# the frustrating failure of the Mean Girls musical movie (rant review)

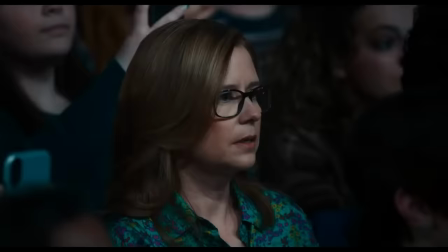[8:15]
The last storytelling element I want to just touch on before we get into the characters is the pacing.
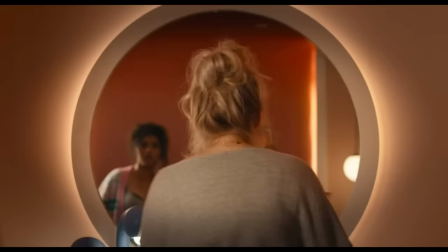[8:21]
This movie is so fast and it's crazy because it's longer than the original movie and it has
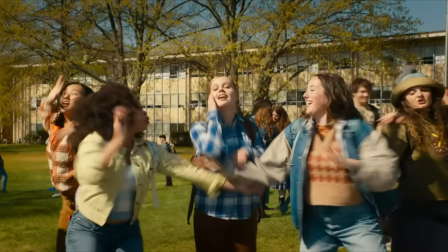[8:30]
half the songs that the musical has and I think this is a major reason why the movie doesn't work that well because you can't really get to know the characters.
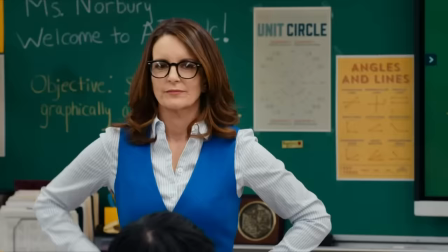[8:39]
I don't really know who Katie is.
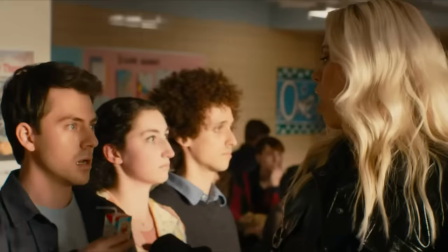[8:41]
I don't really know who Regina is really and the music they chose doesn't do enough to move the story forward so they have to catch up
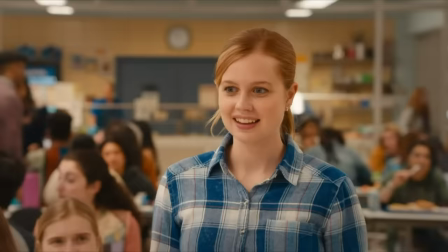[8:48]
in the talking scenes but the talking scenes are so fast-paced and just like callbacks to the original movie that it doesn't even make sense.
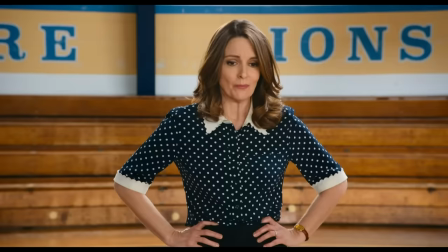[8:55]
It feels so disjointed.
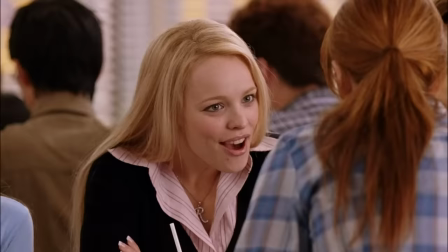[8:56]
I think a really good example of this is Regina's interrogation scene in the original movie this is so well done and you really get the
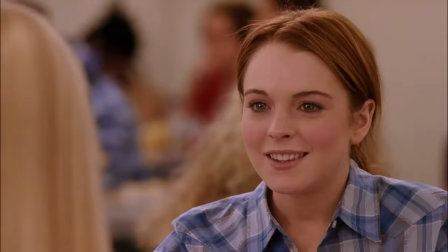[9:05]
sense that regina is calculating and manipulative as soon as she meets katie and there's this whole long conversation where you see katie being so clueless and awkward and
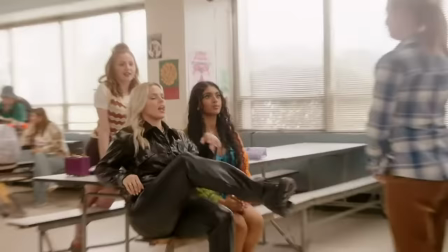[9:14]
she doesn't even understand what regina is saying in this new version i don't really get the sense that katie is socially awkward and that regina has
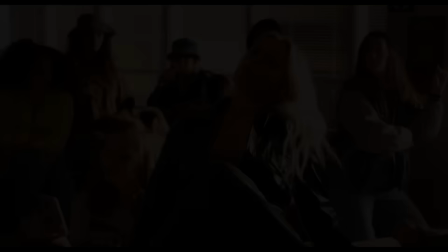[9:21]
all of this power in the school because we don't really get to sit with these characters and like let them marinate we just introduce them and then
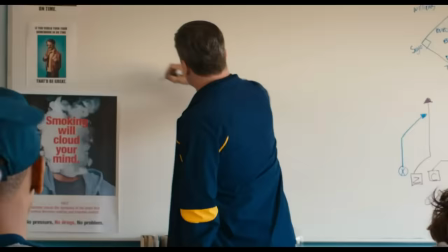[9:28]
we go on to the next thing the other problem with this fast pace is that so many times in this movie it tells us the story without
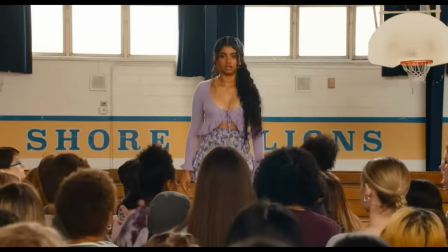[9:36]
actually spending the time to show it so the first example of this it's not that bad but it's just to elaborate on my point it's at
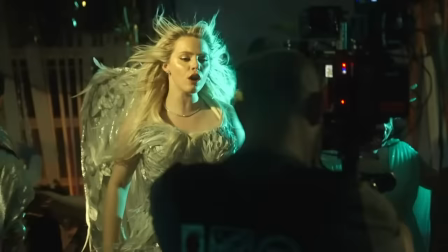[9:44]
katie's house party and katie walks into her room and erin is there and he's looking at a photo of her on her elephant or something and
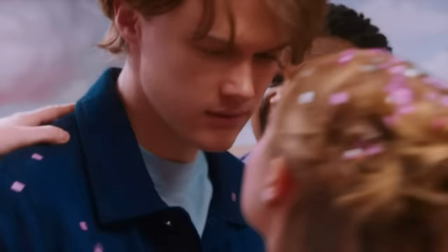[9:51]
so erin looks up and he goes oh i've been looking for you and i was like when we did not see you look for anyone we just
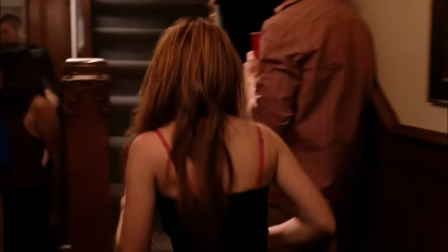[9:58]
saw you in this room and then you're telling us that you were looking for katie like in the original you see aaron go through the house party
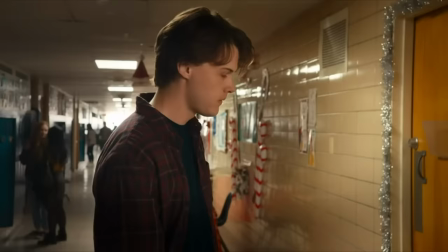[10:04]
and try to look for katie so that's showing us that aaron is looking for katie right in this version i didn't even know aaron was at
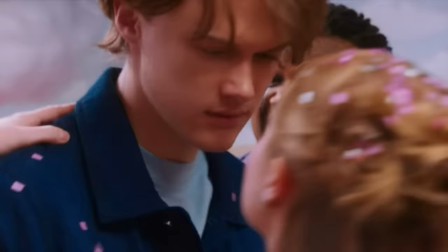[10:11]
the party he's just randomly there already in her room he doesn't go into her room to escape the noise it doesn't make us invested in the
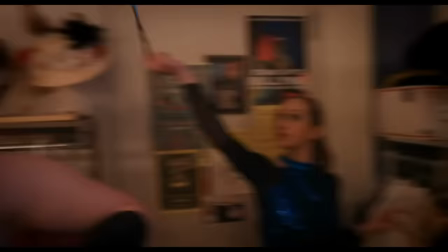[10:18]
story as much but i think the worst example of this is in the jingle bell rock scene okay i have a whole video on why that scene
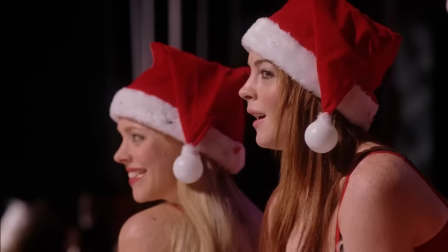[10:25]
is so great this is the most pivotal scene in the movie. And maybe it's different in the musical, I'm not sure.
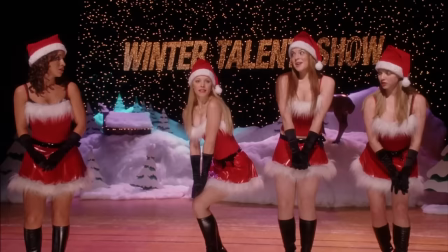[10:30]
But in the movie, this is the scene that catapults Katie to becoming like Regina.
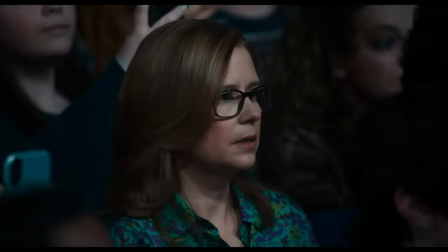[10:34]
Very important scene. So in the musical movie, Regina is embarrassed because the choreography is messed up.
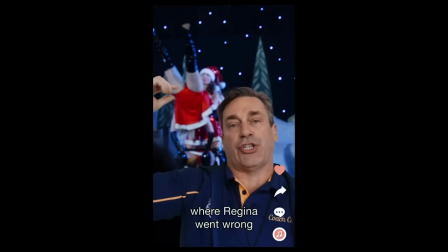[10:42]
And afterwards, there is this whole TikTok montage of all of the people being mean to Regina,
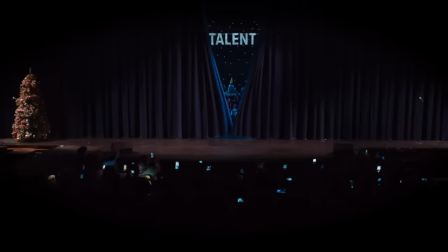[10:47]
but then saying Katie was so amazing. But the problem is, is we don't actually see Katie be amazing in this performance.
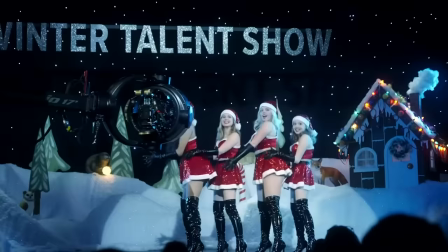[10:56]
In the first half of the dance, she's behind the other plastics and we see one shot of her doing a dance move.
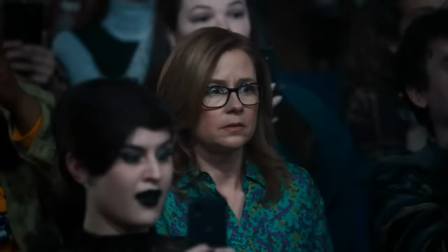[11:03]
This is another example of telling us that Katie was amazing but not actually showing it.
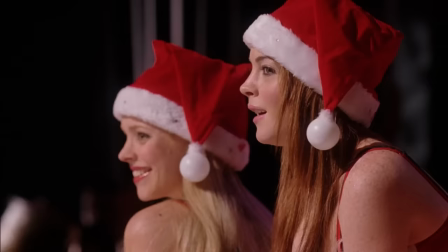[11:08]
In the original movie,
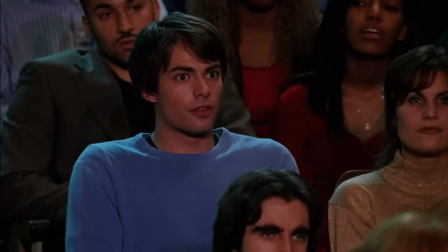[11:10]
we see Katie takes initiative and she sings the rest of the song and we see the audience being won over by her.
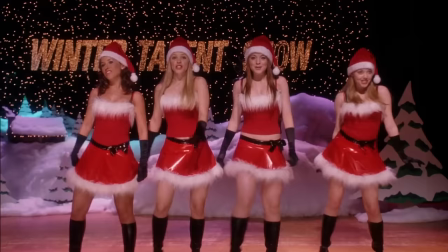[11:18]
Okay, that's a great example of showing us how Katie is capable of being a leader.
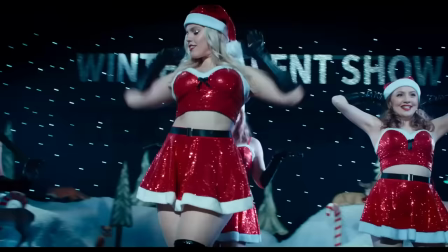[11:23]
So this is a really important example of they didn't understand the story they were telling.
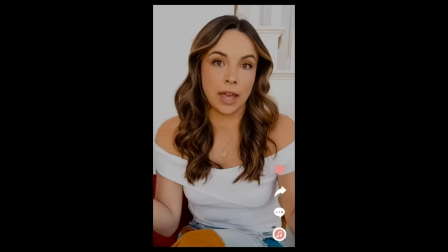[11:27]
They didn't understand the importance of this scene or what this actually means for Katie and Regina's characters. Like I said, I think this scene's also a bit different in the musical,
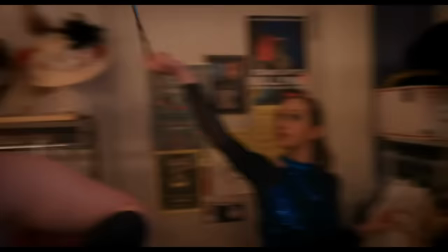[11:35]
but my point is not that this scene or this whole movie should be exactly like the 2004 original movie.
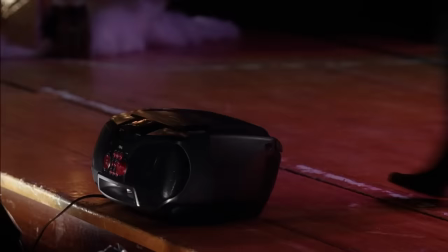[11:42]
My point is that the original does a much better job at this storytelling element.
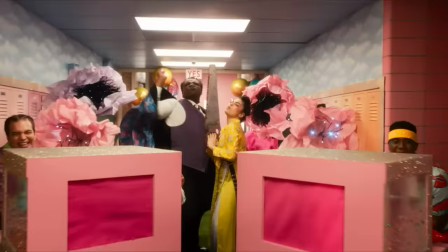[11:47]
They do a much better job of showing you the story rather than telling it to you. So let's talk about Katie as a character.
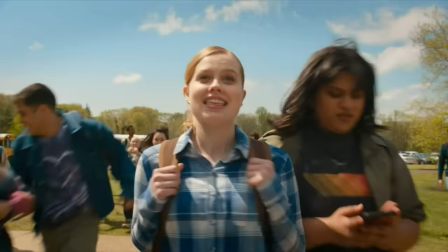[11:52]
I really found Katie in this musical movie to be rather unlikable
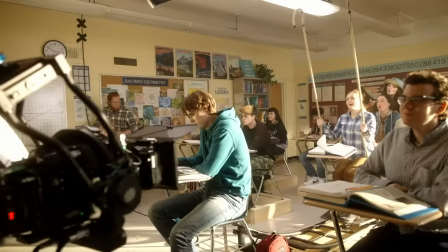[11:58]
because I think her main personality trait is that she just likes Aaron Samuels.
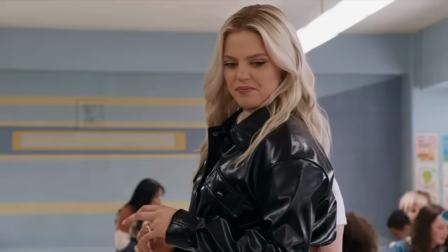[12:03]
I don't feel like Katie learns that much about girlhood and friendship
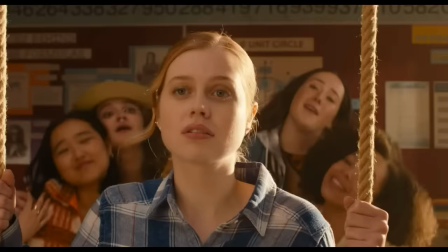[12:08]
and social etiquette and I don't feel her slowly becoming her worst enemy.